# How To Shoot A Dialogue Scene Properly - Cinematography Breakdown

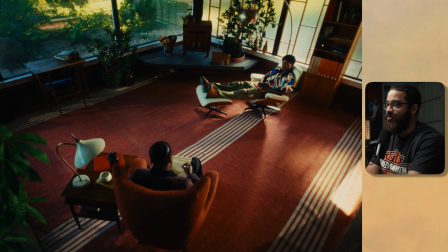495s
It's very important to consider continuity at these points. I'll just point out some of the mistakes of ourselves.
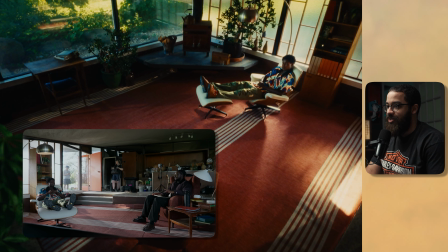501s
During breaks of this, we'd have our talents to obviously take water and take breaks, and there's a water bottle sitting there,
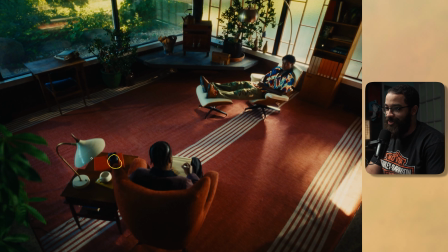506s
but it's such a quick shot that you don't really notice it, and this bulb actually died on us, so there's no orange spill or anything happening there. But the lighting fixture that we did add here is this little pool of light here that's also hitting onto this.
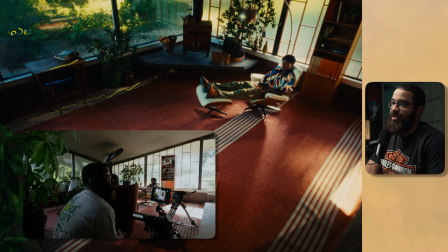520s
And this was just a 60B with a spotlight mount by Nanlite.
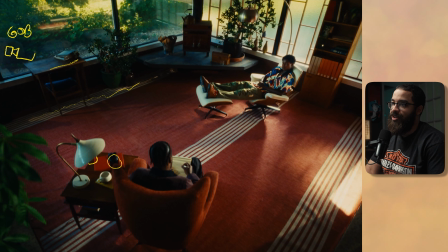524s
So there's my little light fixture, and then on top of that there is a spotlight, and that's just giving a little interest back into the frame. Obviously it doesn't make sense in terms of the lighting is coming this way, but we mimicked it so it was looking like it was coming from here.
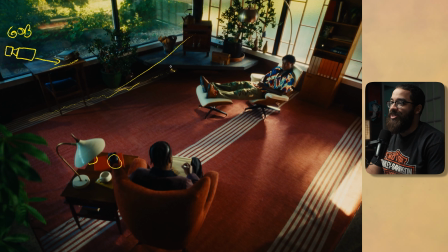539s
But you can see that some of the highlights get into here, and that really doesn't make sense in terms of lighting direction, but it's something that you don't really notice. And we didn't have enough powerful source or a light to get up in there in terms of painting that down. You can see that's the 600D is doing our magic here and lighting our subject here,
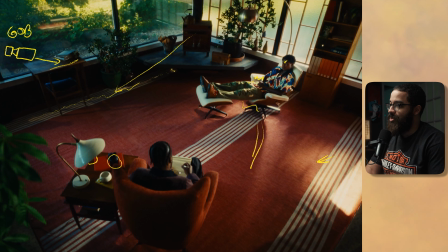556s
and then we have the 1200D which is shooting through here and it's lighting our other subject or supporting talent here. So it was just another light that we added in terms of this wide. and you can see that B7 bulb is on there through the highlights that we see up there.
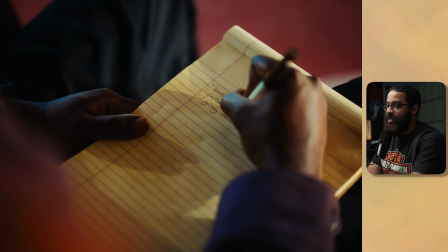570s
Now past this is the last wide we kind of see, and we move in for some mediums and types.
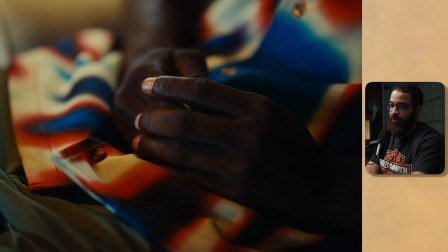576s
And this is when we start looking at coverage. So the first ones that I'm going to look at are the first ones in the sequence. And what I love about shooting my wide first is I can just move in for my tights, and I don't necessarily need to add any more lights in terms of moving anything.
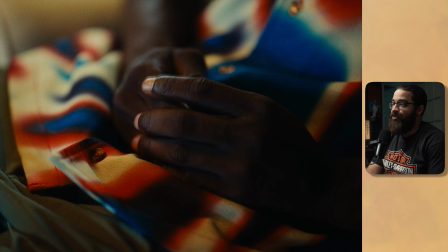590s
And the reason I always do my wides first is because when I move in for my tights, all I have to do is add a little light and some negative fill. My room tone and everything has already been set, and also I set my look. Now we're moving in some detailed and beauty shots. I'm not going to keep it as harsh. I'm going to make it look more commercial and more soft and everything like that.
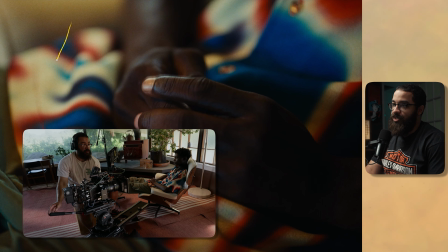606s
So these two shots, we just had to move in camera, obviously.
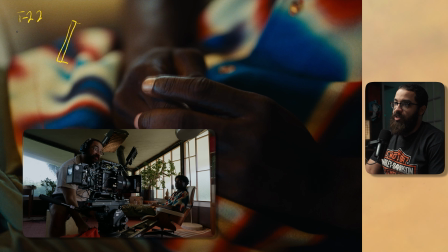610s
And then I am using the Amaran F22, and this is set at 3200 Kelvin, a little warmer.
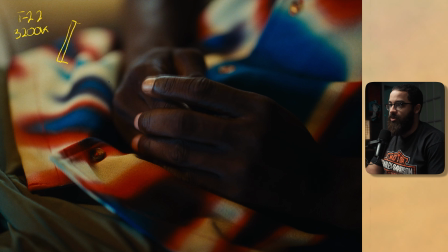616s
I like using warmer light sources when going in for tights to light black skin subjects, because it just highlights it even more. The F22 has a layer of diffusion as well as another layer of diffusion as well as the grid, so we're not killing spill, but we're not necessarily worried about spill here, and that's just set at a low percentage,
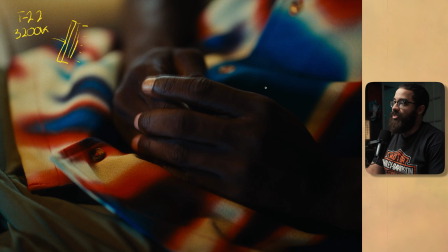633s
giving some highlight back into this and some softness. And then here I just have a 4x4 floppy, and that's opened up to give me a 4x8, and this is adding a bunch of contrast back into the image. We're dealing with a lot of contrast in terms of color, and we wanted to match that color as in the shirts and everything like that.
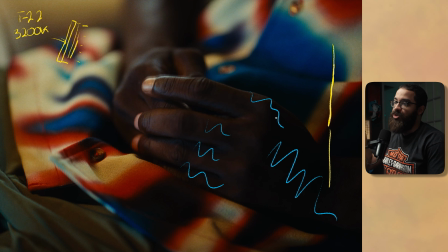650s
So we wanted to match that in terms of the feel of not muting it at all, in terms of being like really lifted. We wanted to have really deep and rich shadows, so that's why I added negative fill back into this one.
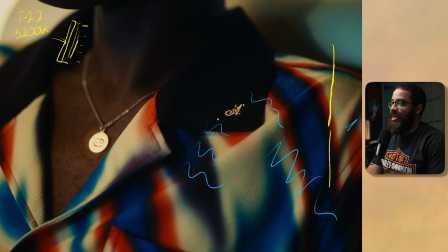660s
And then if we go into this scene, it's the exact same setup in terms of having that negative fill there, and as well as the Amaran F22 there.
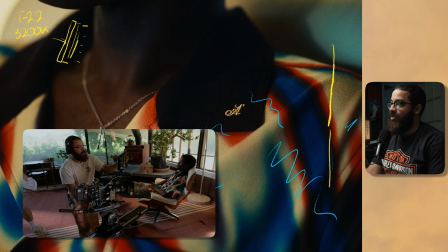669s
The window is actually of the door is seen in the background here, and obviously it's very like, oh, what is that? You can assume it's a window.
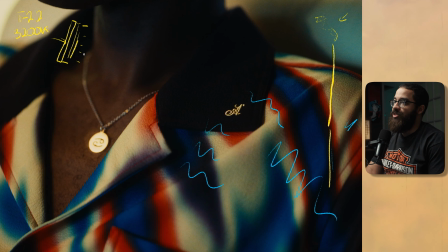676s
The 1200D was blasting through this, so I had my gaffer just turn that off, and then the 600D is still sparked on this side, and that gives us that nice highlight here. So I really like that color contrast between the two, and I've established a shadow side, so I want to keep that side of the image dark and not have anything distracted.
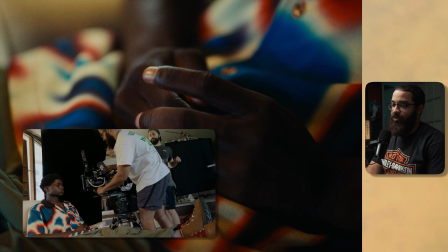692s
So these are just inserts that we got while our talent was sitting there while we were shooting
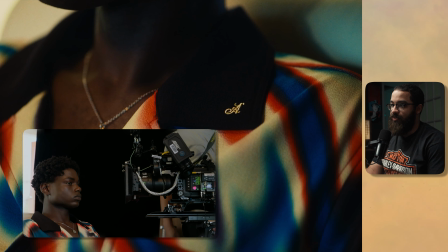697s
some of the tighter shots in terms of him thinking and everything like that.
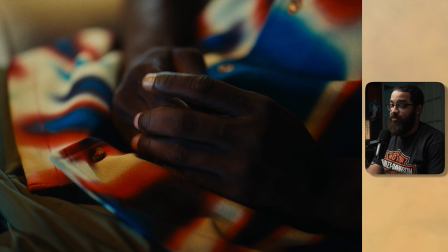701s
I would love to get more inserts of the room, because in the beginning of the edit we use like a ticking sound for a clock,
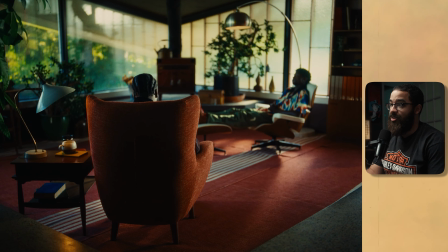707s
but we just didn't have time, and these were the max amount that we could get in terms of just finishing off the piece.
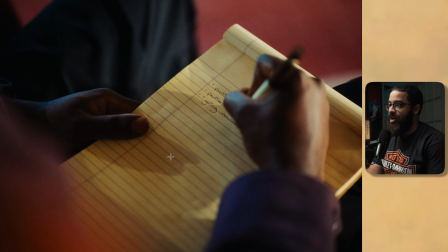711s
And this is just an over the shoulder shot, and we didn't really add any of the lights here. I have that F22 set up, but we sparked it and it felt too unnatural because it was filling all this side of the paper, and we wanted to keep that natural shadow and keep it consistent from the scenes that we have beforehand.
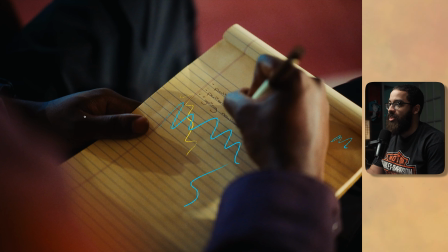728s
So we wanted that harsh look here, but when we were highlighting the clothes and everything, we had that, you know, warm look and soft look when highlighting that stuff.